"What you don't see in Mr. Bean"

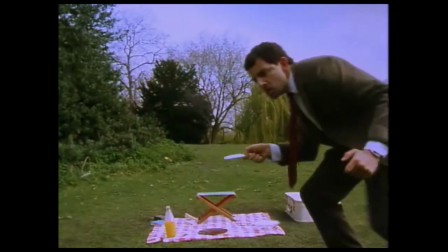Hi, this is Arttective. It was Martin Scorsese who once said, "Cinema is a matter of what's in the frame and what's out."
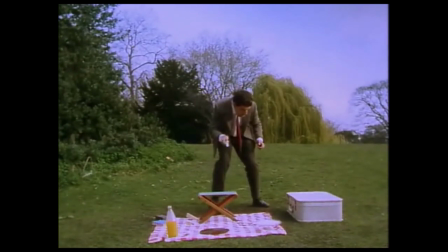This is true for any genre of cinema,
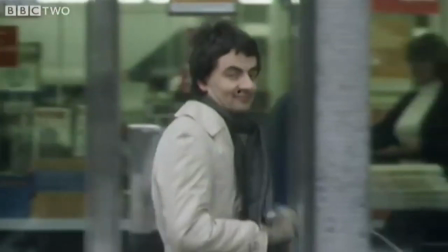particularly comedy. The problem is we only appreciate the things that are in the frame, but not the things that are
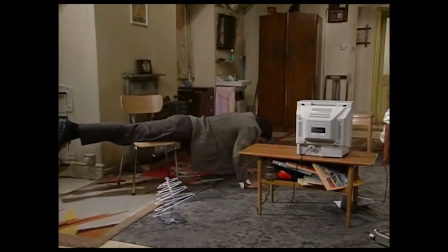in any masterful comedy film, two elements are essential. First and obviously, physical comedy.
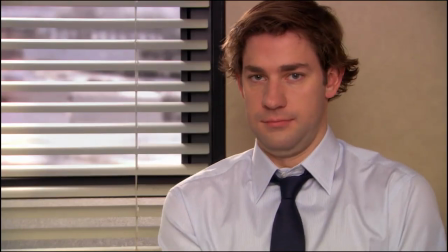There's moving in a funny way, body language, sarcastic stares, like to see?
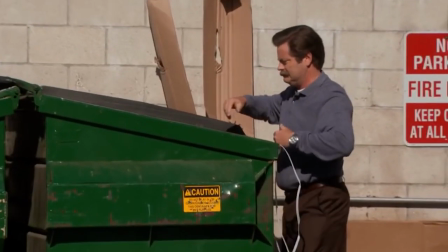Deadpan expressions, daring stunts, and obviously, this.
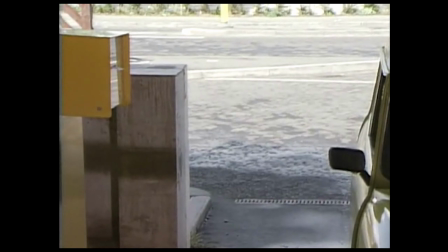The second element is what makes the jokes more powerful. Visual storytelling.
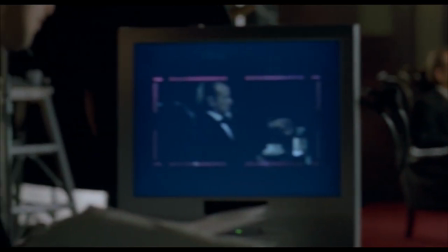When I say visual, I mean the way the camera captures those jokes. It may be a sudden zoom in, a camera pan.
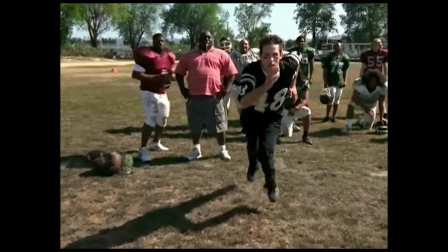Are they still there?
Slow motion. And then there's the kind which I like to call the invisible comedy.
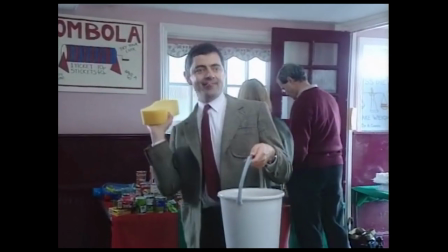Like, remember the time when Mr. Bean played a hit the headmaster game with sponges?
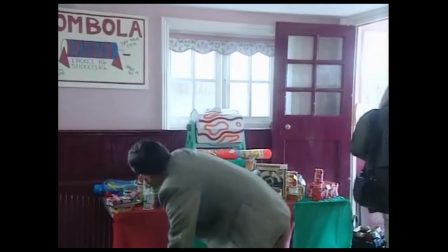Before going from a 0 to 100 fairly quickly. He throws cans, a cereal box.
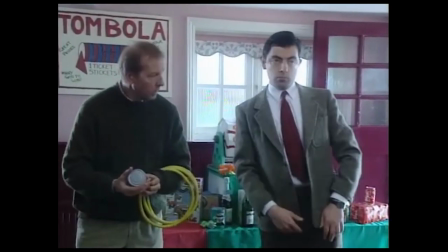And yep, it's really funny as hell. But then,
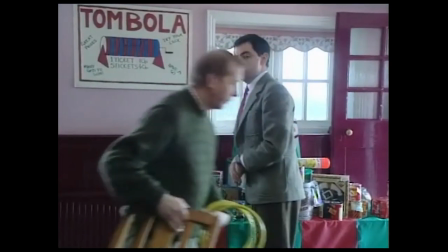had we seen Mr. Bean lift the chair, the joke wouldn't have landed as hard.
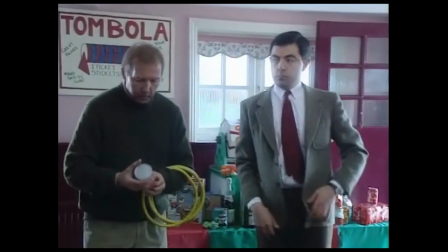But because we don't see it, the unpredictability catches us off guard. We were invisible to Mr. Bean's next course of action.
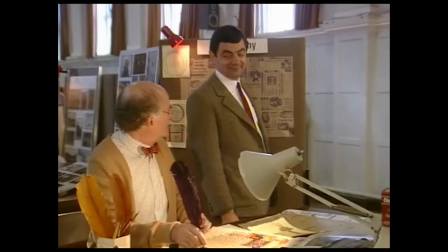Hence, we are left in stitches. This is the strength of filmmaking.
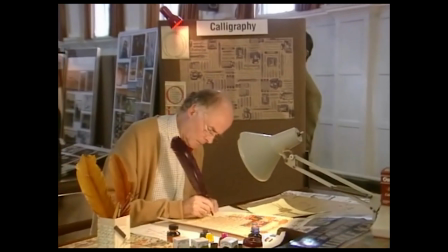We can control what needs to be shown, how it needs to be shown, and when it needs to be shown.
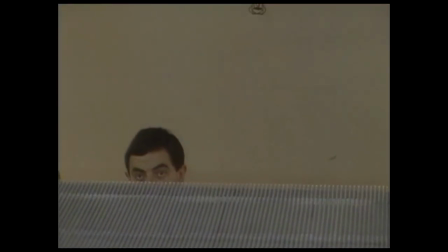Now, don't get me wrong, Rowan Atkinson is an absolute genius.
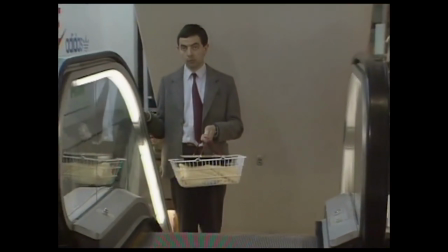His physical comedy, one of the greatest of all times, is unmatched only by his inspirations like Charlie Chaplin,
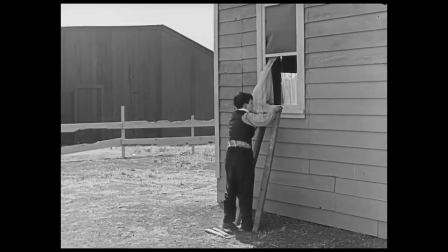Buster Keaton, and most notably, Jacques Tati.
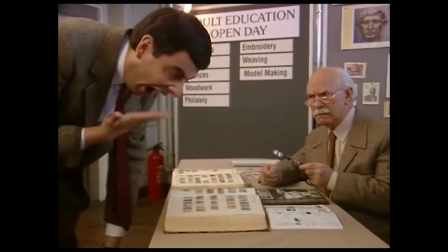The problem is that people don't really appreciate this hidden magic of filmmaking
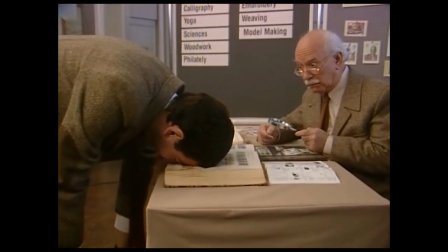that in some cases even enhances the power of Mr. Bean's physical misadventures.
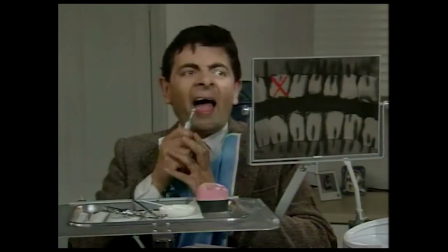We notice it and laugh at it, but don't really acknowledge it.
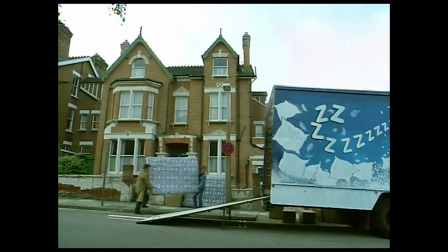So today, let's take a closer look at Mr. Bean from this new angle and appreciate this art of the unseen. Let's go.
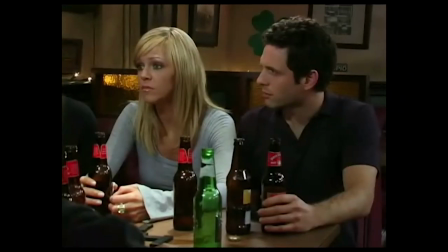It is common knowledge now that every joke has a setup.
Let's go outside.
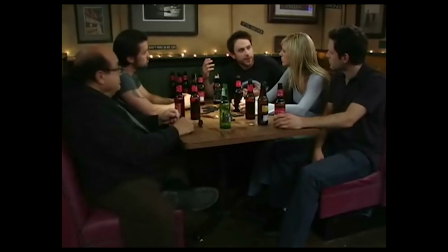Let's get some fresh air. Let's run around a little bit.
Followed by a payoff, which is like the punchline.
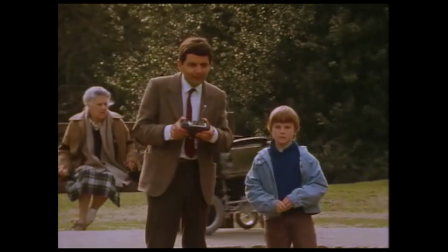Mr. Bean has a slightly different approach to this.
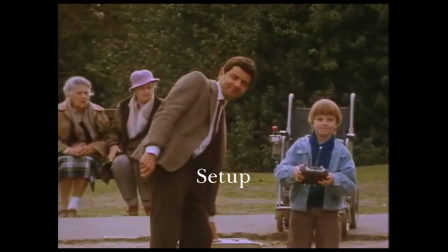You do have the setup to a joke, like a wheelchair gone rogue, about to topple a kid into the lake.
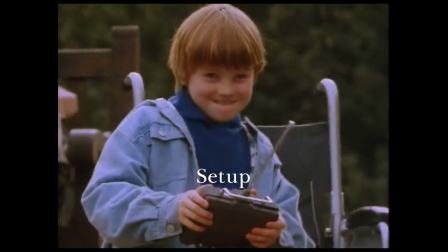But the payoff is not visual.
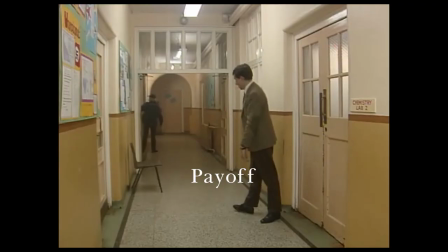And then there's the kid getting in the way of an overreaction. Funnily enough, the jokes don't stop there.
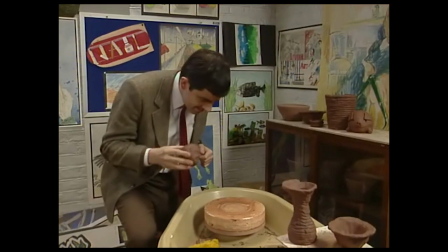And in the same way, we forget about the kid in the lab by the time we are in art class, so it's funny when this happens.
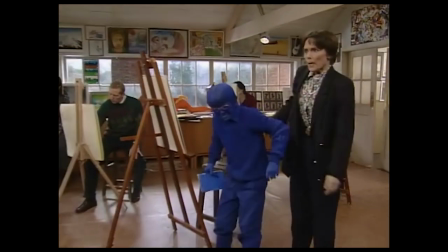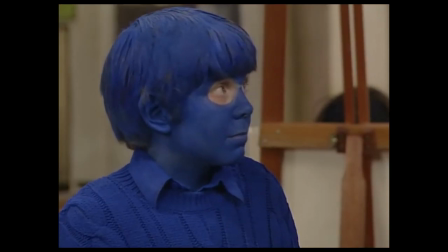This is the style of Mr. Bean. The jokes do play out in the same format as all jokes do.
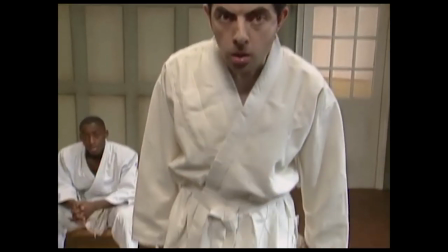But there's a missing link, which is always visual. We know what exactly has happened in that link, but it's left out visually.
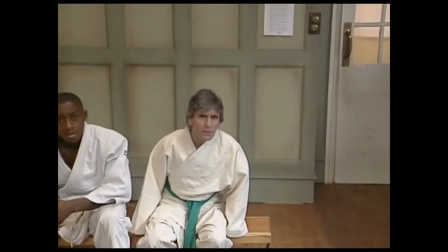Of course, life will be so boring if you always follow the rules.
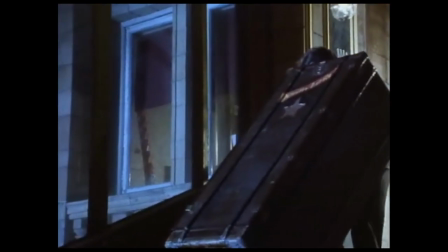Why not bend the rules even more, like having the setup be completely invisible to the audience,
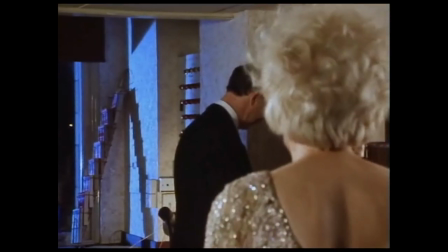so that the final punchline, when exposed, comes out as a hilarious twist.
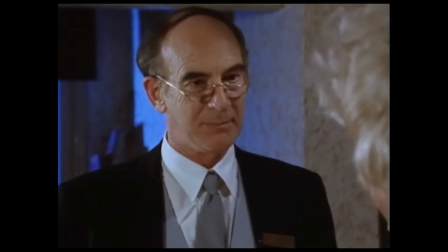426, please.